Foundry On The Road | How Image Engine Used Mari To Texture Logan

Now, because we have two characters, but they're the same actor, yes, we had different scan data for their main part of their face, but why am I going to redo the same thing twice, like painting his ears, his scalp, his body, and so on?
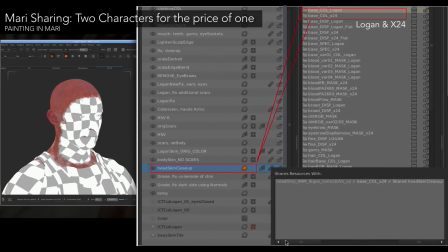516s
So you can see I'm kind of showing you a preview of something that I just shared between all the characters for all of my passes. So I painted on Logan, for instance, and I cleaned up his scalp, his ears, and so on. And then I just copied that and had it connected to my other characters for X24.
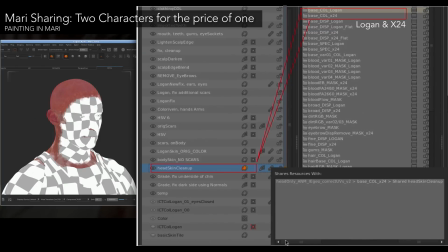535s
So I'm basically getting two characters for the price of one, which is really great. Because then as we worked on the project and we made a lot of changes and it evolved, like at one point we had to fix the ears. We weren't happy with it. It wasn't close enough to Hugh Jackman's ears. I went and fixed it in that one layer and it automatically updated in the other. And I didn't have to think about it. I could just export both. And that was the only part I had to think
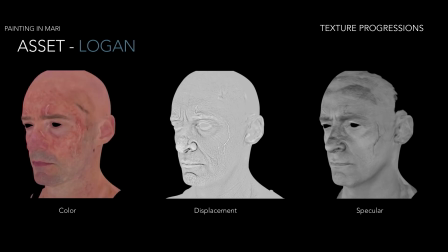559s
about. It was really great. This is just a quick texture buildup cleanup pass of Logan, just to show you the process.
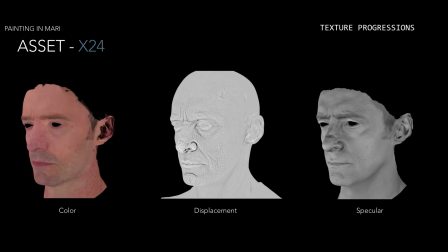570s
And the same thing for X24.
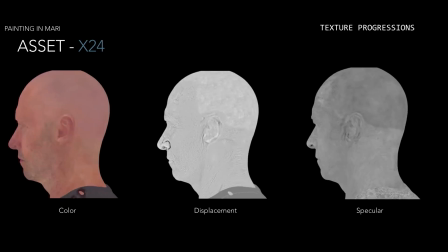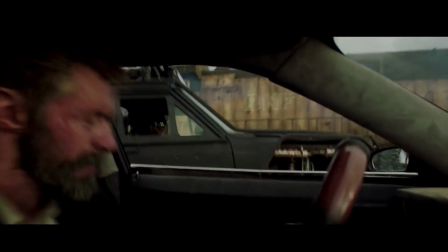578s
And just a quick breakdown of one of the shots from the film to show you how some of this work fits in.
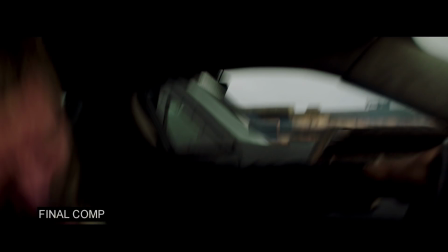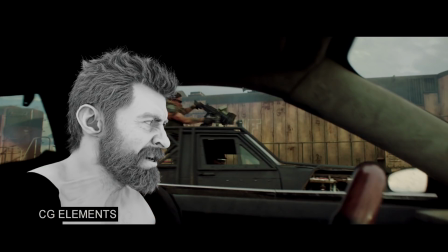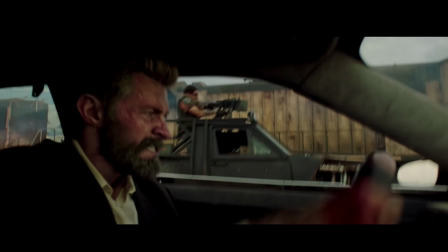So moving on to the look dev part of texturing and getting this guy done.
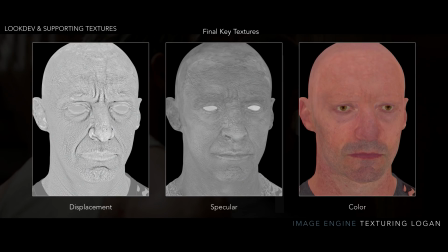609s
This is what I ended up with. These are my final key passes, displacement, specular, and color.
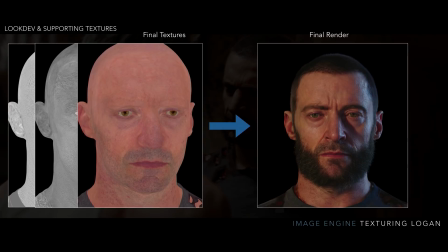615s
So now I need to show you how we got from that to that. It's not as simple as, oh, those 3 passes are done. We can just get it done. So first thing I had to do, become best friends with my look dev artists.
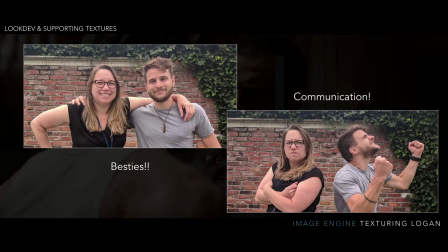626s
And I can't stress this enough. Communication is so important whenever you're working on something like this. We definitely got on each other's nerves at some point, but in the end, we worked really well together and are still really good friends.
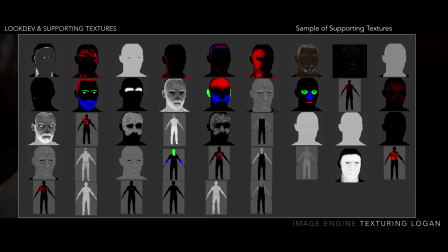638s
This is just a little preview of some of the supporting textures that are created for Logan to get it to look that amazing in the look dev. Isn't all of them, but I'm going to go through some of the key ones just to kind of talk about it a little bit.
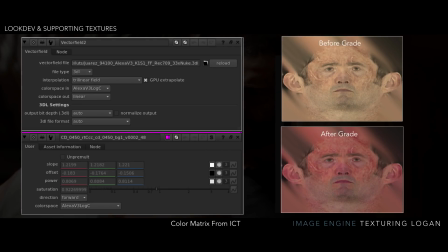651s
But before those, the first thing we did was grade the textures into the right color space. This made a huge difference. There was a point where you can see the before grade is kind of yellowy, which kind of indicates like maybe a little bit sick feeling. But after we got the correct grade matrix node that we applied in Nuke,
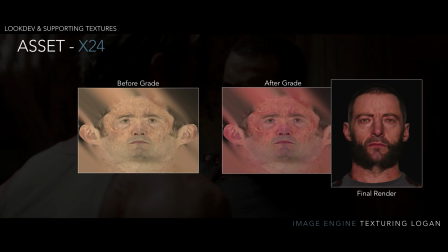669s
we were able to get a much nicer render that was much more realistic. It made a huge difference.
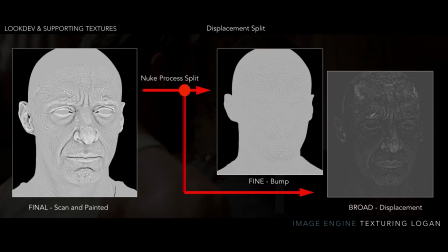675s
The next thing we did was we took that displacement map that I cleaned up and we split it out. And the fine disp is so fine you can't even see it, but it's just think about super fine detail on the surface. And then we split out the broad displacement, which we're going to use as a true displacement on the character.
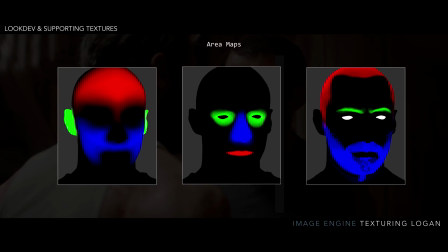692s
Area maps, because these help define subsurface, specularity, bump, intensity, even the way the skin reacted under the hair.
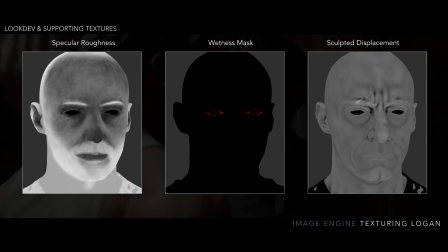701s
It all made a huge difference in the final render. Specular roughness, because we have different shiny versus not so shiny bits. Wetness mask, because everybody's got that wetness around their eyes, and a sculpted displacement from modeling.
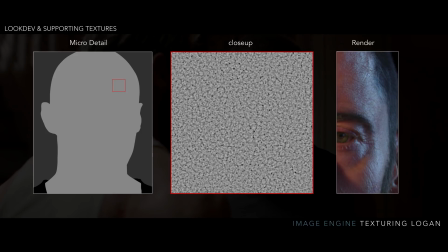717s
And a micro detail map, because it added this little extra softness to the specularity, especially at the glancing angle of the spec.
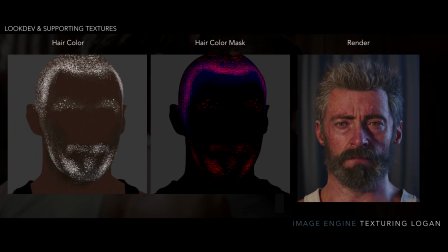728s
And hair color masks, because hair color in a hair color mask, because Logan had gray hair, but it wasn't all over. And I gave them a mask of different values just so that they could tweak it in comp as well as look dev.
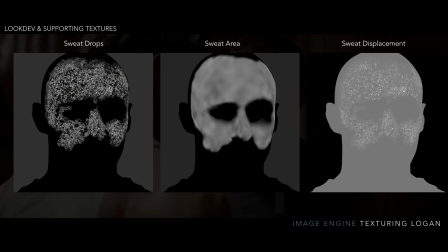742s
Even so far as sweat maps with sweat displacement, because we were going for true realism.